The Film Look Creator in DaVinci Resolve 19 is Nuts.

So a few days ago, Blackmagic Design did a live stream where they showed off some of the new products that they're going to be releasing. But they also showed off DaVinci Resolve 19. And you can go ahead and download the public beta for that right now from the support page on Blackmagic's website. Now, they revealed a lot of super interesting and potentially very useful new features for Resolve 19, but one that specifically stood out to me was the film look creator. It's essentially a built-in effect that allows you to build your own film look in what feels like a much easier and quicker way than how you would have had to do it up until this point. And from testing it over the past few days, I think that the way it works is however, keep in mind that this is going to be a studio-only feature. So I want to show you some examples of what you're able to do with this.
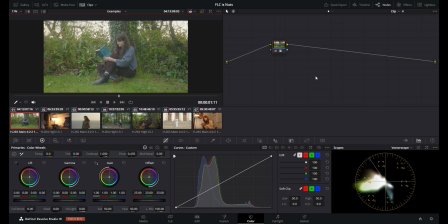All right, so these are the clips that we're going to be looking at, and the only thing I've done to each of them is converting them from S-Log to Rec.
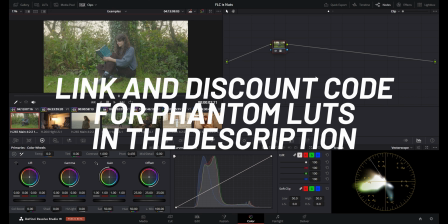709 using Phantom LUTs. I've made a video talking about Phantom LUTs before because I genuinely like them a ton, and I've used them for pretty much every single color grade I've done over the past 2+ years.
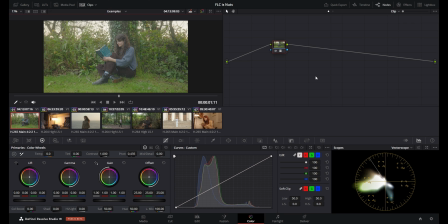I highly recommend them, and if you want to check them out, there is an affiliate link in the description, as well as a discount code that you can use if you decide to pick something up.
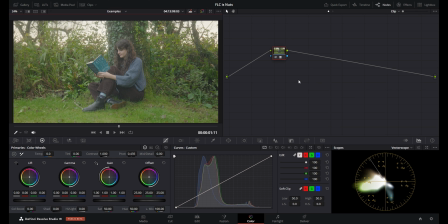So this is the first clip that we're going to be looking at, and this is what it looks like in S-Log. This is what it looks like converted to Rec. 709 with a Phantom LUT, and I'm going to make a new node after that, and then I am going to use the film look creator effect on that.
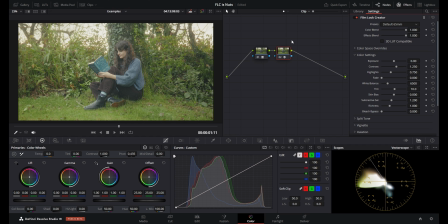Right off the bat, you can see that it's already doing something to the image, and even though this isn't horrible by any means, I am going to adjust some of the settings to get it looking the way I want it. At the very top here, you've got some presets that you can go through. I personally find most of these a little bit weird, and I don't necessarily use these.
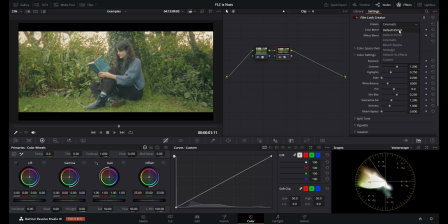The only ones I use are the 65mm and the 35mm default presets,
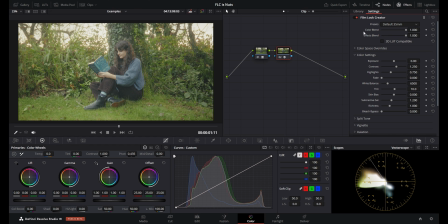and I just use them as a starting point for all of the other settings that I'm going to be adjusting after that. So for this clip, I'm going to use the default 35mm preset, and I'm going to go from there. So usually after selecting a preset,
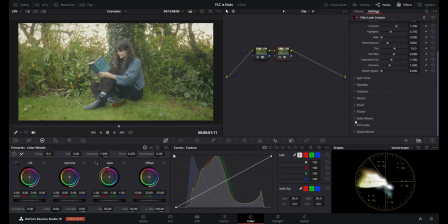I'm going to go down to some of the bottom settings here like gate weave, and I'm going to turn that off because I don't care about it. I'm also going to turn off flicker, and then I can go back to the color settings up here, which are your basic adjustments like exposure, contrast, white balance, saturation, and stuff like that.
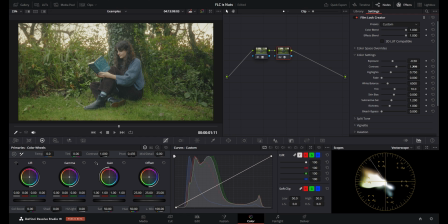So for this image, I want to bring down the exposure, and I also want to bring up the contrast a bit. And already, I think this looks pretty good, but we still have some more work to do. So I want to move the white balance to the right to make this image warmer because I think that is going to look good,
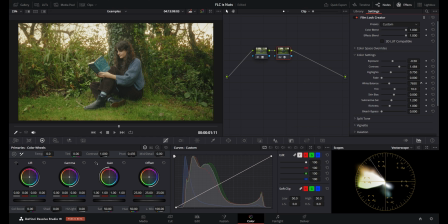and something around here looks pretty decent to me. I also want to bring the tint more towards magenta because there's already a lot of green in this image and I don't want it to be too overwhelming. Then you've got the skin bias slider,
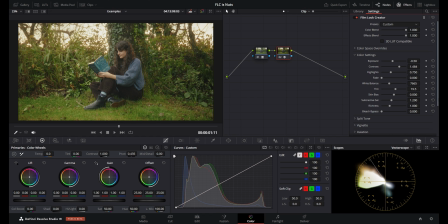which allows you to make adjustments just to the skin tones in the image in case they were changed too much by any of the other settings that you did. So in this case, I will bring the skin bias slider a bit to the right. It's not a huge change or anything, but I notice it, so I think that this looks good.
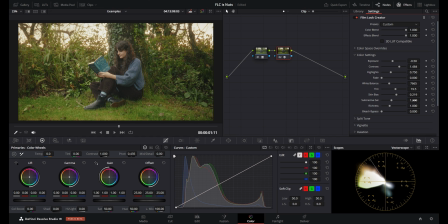Then underneath that, you have the subtractive saturation slider, which adds saturation to your image in a way that's a bit more filmic. And the whole point of subtractive saturation is that you make your colors more saturated without increasing the luminance of them.
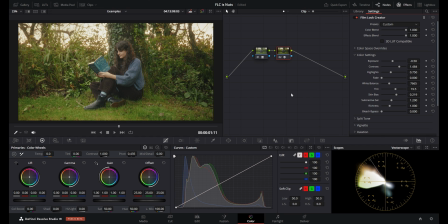So you're basically making them more saturated, but you're not making them brighter. And as a general rule of thumb, when you want to get more filmic saturation for your colors, you want to either have them be darker but more saturated, or brighter but more desaturated.
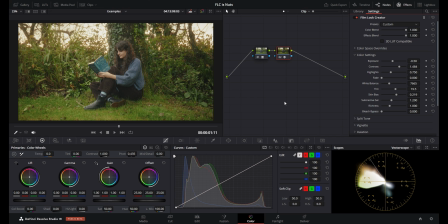You don't want them to be both more saturated and brighter because that ends up looking overwhelming, and that's pretty much what the regular saturation slider does.